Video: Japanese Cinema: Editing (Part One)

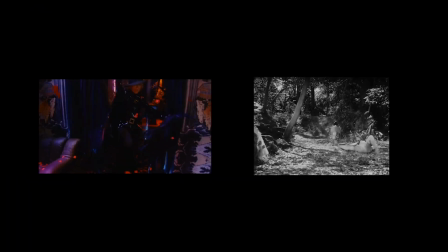In comparing the two, you might have picked up on one of the attributes editing brings to an individual scene or an overall film,
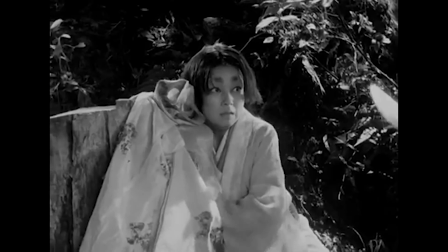a feeling of pacing derived from timing and rhythm.
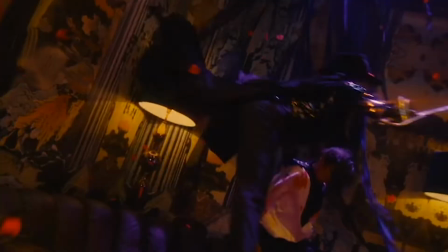As you may have noticed, a larger number of cuts and shorter shots in a scene results in a faster feeling pace, as we experienced in Daina.
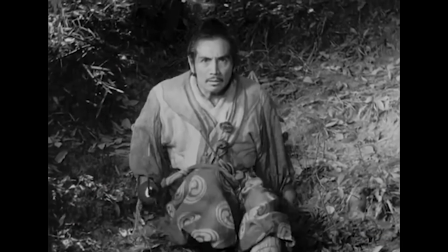Conversely, fewer cuts and shots in a scene feel slower, like in Rashomon,
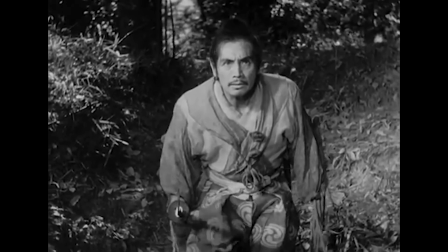even though there is constant movement within the frame in both cases.
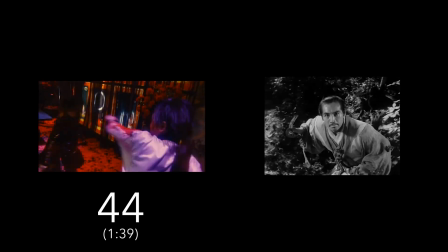By the numbers, there are 44 shots in the 1 minute 39-second sequence from Daina,
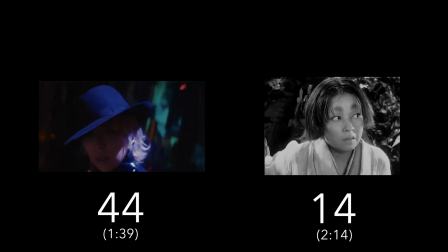and only 14 shots in the 2 minute 14-second sequence from Rashomon.
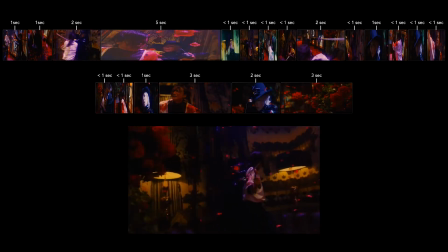Varying shot lengths lends the scene a rhythm that can influence our emotional response.
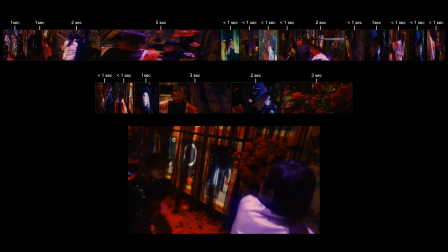Several short shots together might make us feel suddenly excited and get our hearts beating faster,
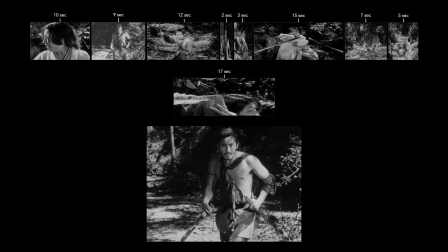whereas longer shots might create a sense of tension or heightened drama.
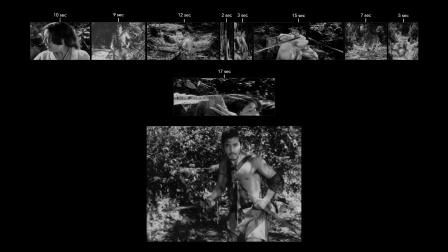Or, because we are used to seeing a lot of rapid shots in contemporary media, maybe you were bored.
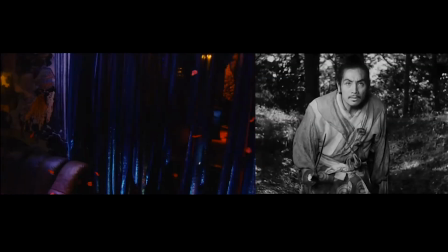Whatever your emotional response, in both, the tempo picked up in the fight to accentuate danger and drama,
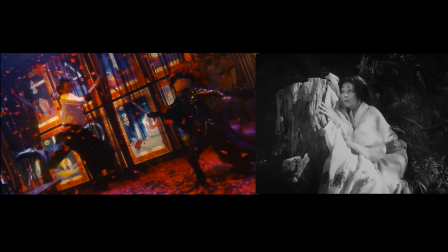but then slowed to dramatic effect, albeit with quite different symbolic resonances and for different audiences set almost 60 years apart.
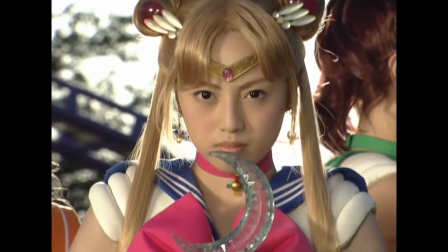That also tells us something significant about how editing practices have changed over time.
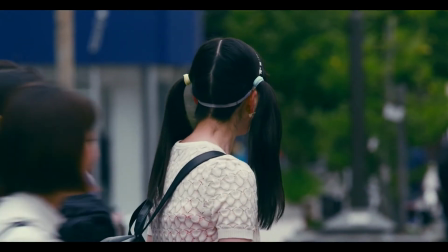In addition to pacing, editing also contributes to the work of meaning-making, just like choices about the mise-en-scène and cinematography.
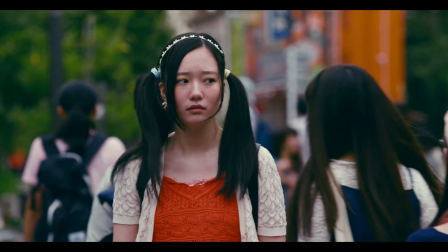But unlike mise-en-scène and cinematography, where meaning is created within the shot, the art of editing can create meaning between shots.
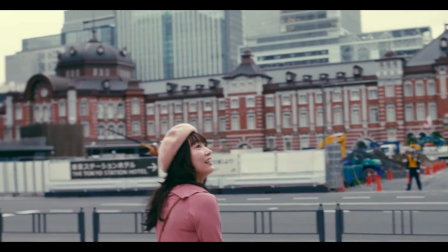Let's consider this next sequence.
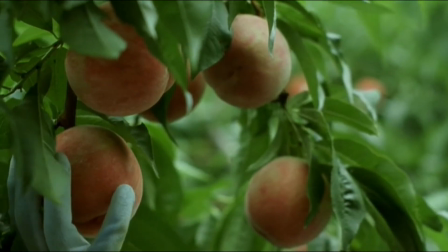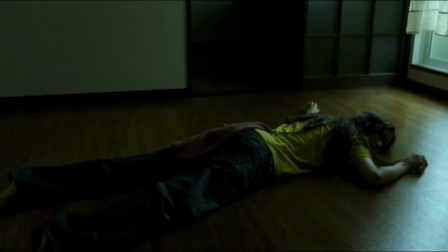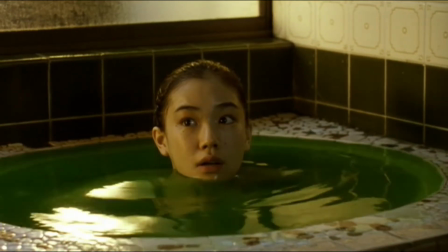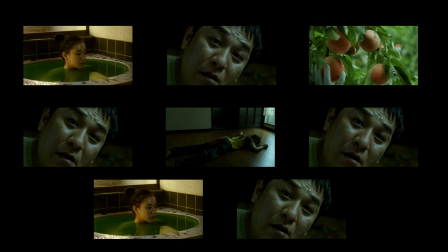In truth, this is a series of shots taken from different scenes in Tanarayuki's 2008 film 100,000 yen to Nigamushi Onna, or Million Yen Girl. We had no story in mind when we put these shots together, but nevertheless,
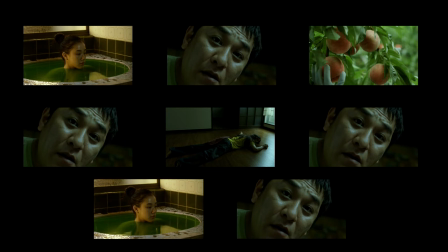perhaps you found your brain working to make some kind of sense in the sequence. Maybe you even made a short story out of it.
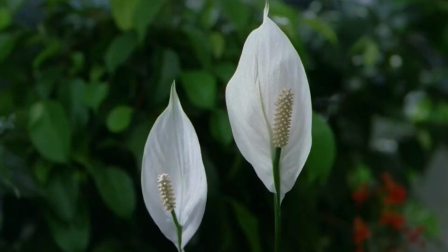Our brains seemingly can't help but try to make connections between separate images in a sequence.
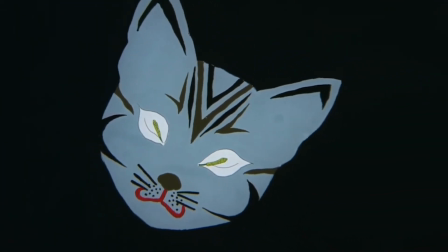We fill in the gap between the images ourselves to create logical and meaningful connections, narrative timelines, story world spaces, and quite personal interpretations.
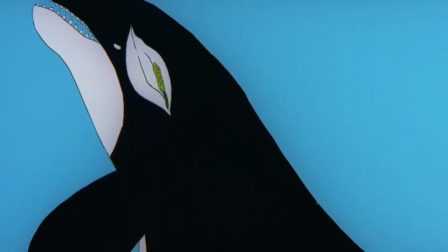As you can imagine,
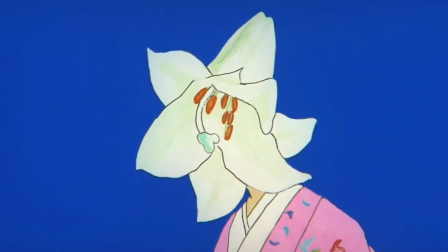the potential for our brains to find meaning between shots offers filmmakers tremendous opportunities for subtext and symbolism.
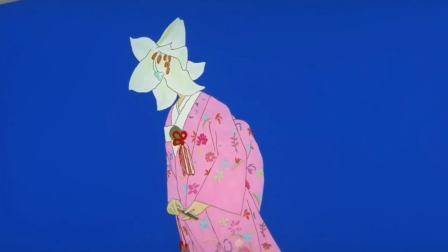To explore this further, in Part 2,
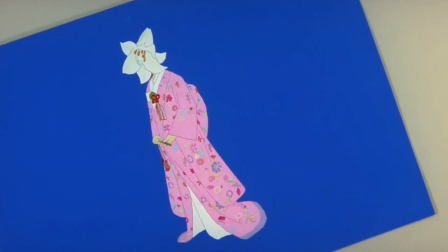we'll look at the most common editing techniques that help build ideas of time, space, and meaning from one shot to the next.